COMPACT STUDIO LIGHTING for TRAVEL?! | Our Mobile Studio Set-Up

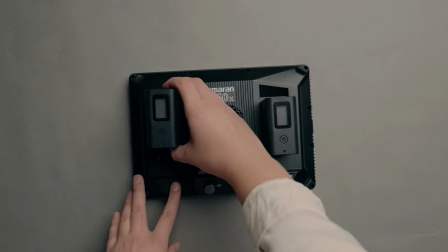[0:00]
In today's video, we're going to be breaking down our mobile studio setup, the gear we brought to shoot those interviews in the hotels, the tent, the apartments for Heading East, like up here if you haven't watched a series, and then how we analyze those spaces to shoot those interviews. Let's talk about the kit real quick. We covered this in our What's in Our Camera Bag Heading East edition, which I'll link up here if you haven't seen it, where we break down all of the gear we brought to shoot the series.
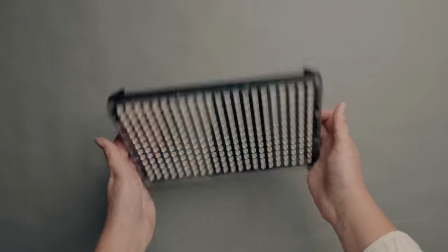[0:24]
In our mobile studio kit, we brought the Aputure MRN P60X,
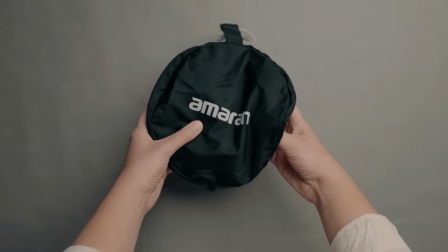[0:29]
which they sent us thank you aperture the pop-out softbox that comes with that light we brought the world's smallest light stand we brought the road wireless go to thank you road for sending us those with lapel mics we also had two sony npf batteries we didn't actually mention this in the camera bag video but we had the aperture m9 in the bag as well everything will be linked in the blog post which will be in the description box on our website beckyandchris.com blog you should know by now we post lots of articles on our website it's the challenge when you walk into a space that you've never seen before. And you have like an hour to basically do an entire interview set, light it, mic it, remember what you've done all day. Right. And then think about what the video is going to be, even though you don't really have a plan for the video because you don't really know what's happening because you can only plan helicopter videos so much. So we're going to look at four of our favorite interview lighting setups from Heading East, starting with the cabin.
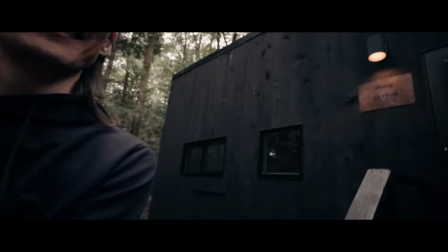[1:18]
In this instance, the cabin we were in was probably, I don't know, I would guess probably about 120 square feet maybe.
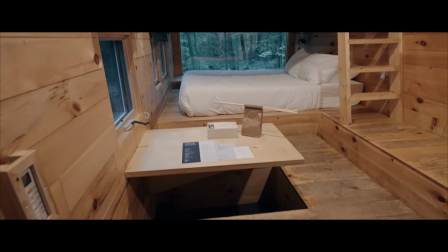[1:24]
It was an oblong shape like a rectangle so really you could only shoot in one direction down the cabin.
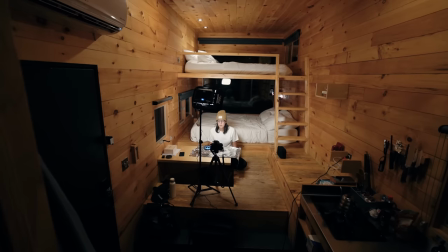[1:29]
There was basically one angle. Now with the cabin shot we were able to kind of get two separate shots.
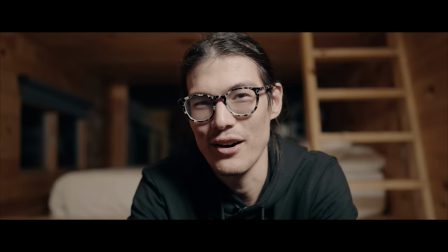[1:34]
The first one of Chris we kind of shifted him off to the side so you could see the ladder behind him and then for me I kind of sat in front of the table in the room there which was in front of the bed.
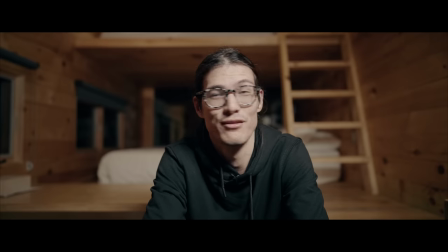[1:42]
So the shots were different enough that when we were cutting between the two shots it wasn't so awkward.
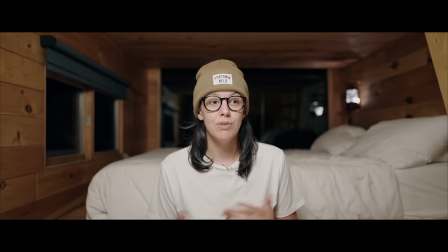[1:47]
And also the lighting is a little bit different between the two of us. Kind of in classically in photography, people will say that you can use harsher light sources for males, but you want more soft, flattering light sources for females.
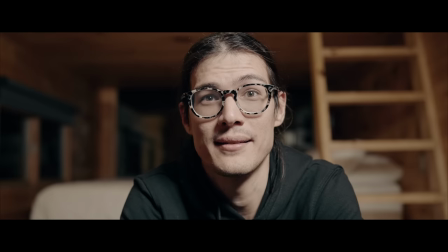[1:57]
And I guess that's kind of a bit sexist nowadays. For you, we went with a more contrasty light. It was a single light source, basically from above, light lit from above, a little bit to camera right, and it's casting very harsh shadows.
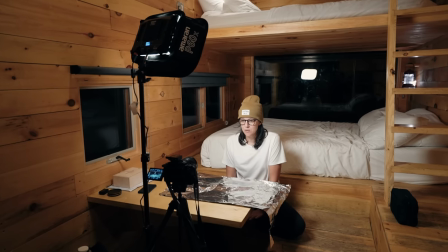[2:10]
For my shot, the light was kind of above me shooting down and we almost did like a clamshell scenario because we
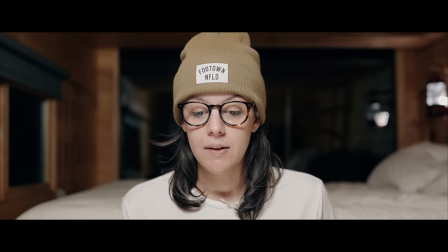[2:18]
took some tinfoil out of the drawer and laid it on the table and that was acting as a reflector so the light was above me here and that was reflecting off the reflector or the tinfoil and that gave that nice clamshell flattering light source the background was pretty dark and the lantern that
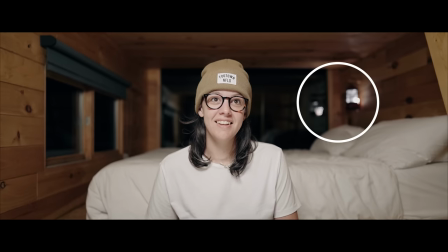[2:34]
was in the back the little lamp that was inside the cabin was an led lantern that was flickering on cameras we took the Aputure M9 little light and kind of just stuffed it behind to fake that light. For that shot, we used the 24 millimeter lens on the A7S III.
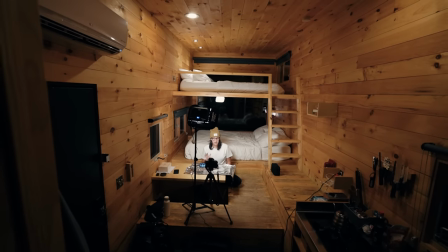[2:49]
Because the space is so small, we wanted that shallow depth to feel fall off quickly.
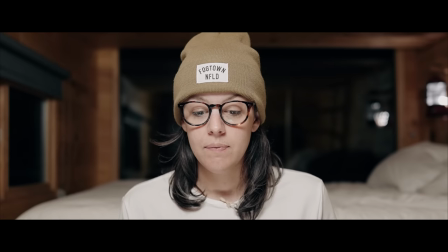[2:53]
Shooting with a wide lens and shooting at a wide open aperture allows us to get a little bit more separation from the background in a smaller space.
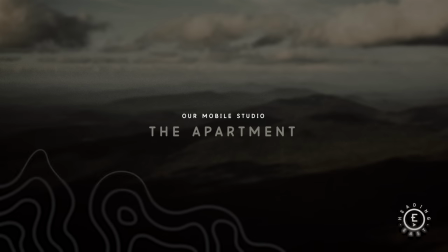[3:02]
The second shot we're gonna look at is the shot in the apartment. This was in Portsmouth.
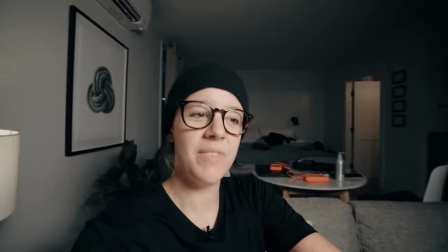[3:06] We stole this piece of tin foil from the last stay and this is our reflector.
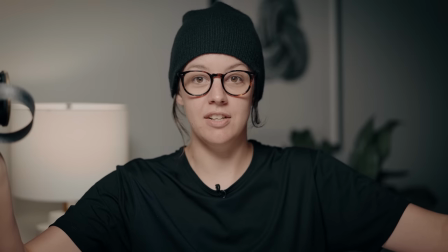[3:12] Makes a difference. Yeah it makes a real big difference. So this is what the reflector is without it.
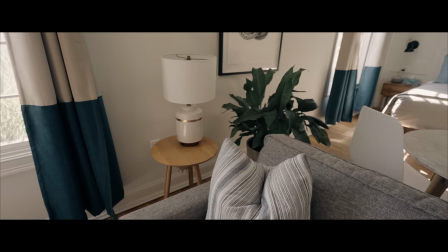[3:18]
We analyzed the room when we walked in. We knew we were gonna be shooting at night because it was gonna be the end of the day. So we picked the corner of a couch.
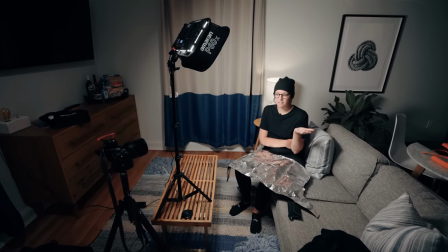[3:24]
There was an end table with a lamp and there's a plant in the background a piece of art on the wall. So I moved the table out a little bit so that that lamp was kind of off our right shoulder. Thankfully that the light that was inside the lamp was just like a halogen light bulb so it did not flicker on camera so we were able to use the practical
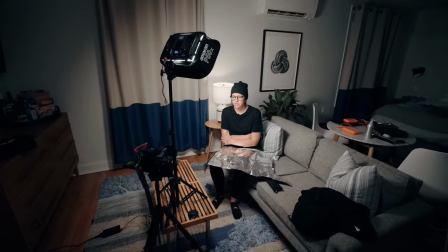[3:40]
light in the room as a second light source and again we just use that single point light source we use the reflector again this shot we shot with 50 millimeters the light bulb in the lamp was fine it didn't flicker on camera if it did we could have hid the aperture m9 in the light again like we did for the lantern in the cabin we have a variable color temperature adjustable light.
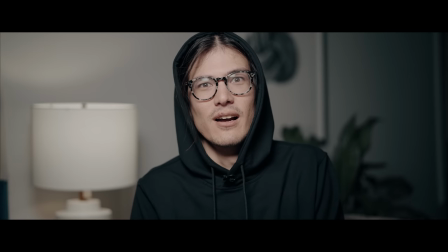[4:02]
So we were able to actually match the color temperature to the tungsten balance of the light bulb that's in the lamp.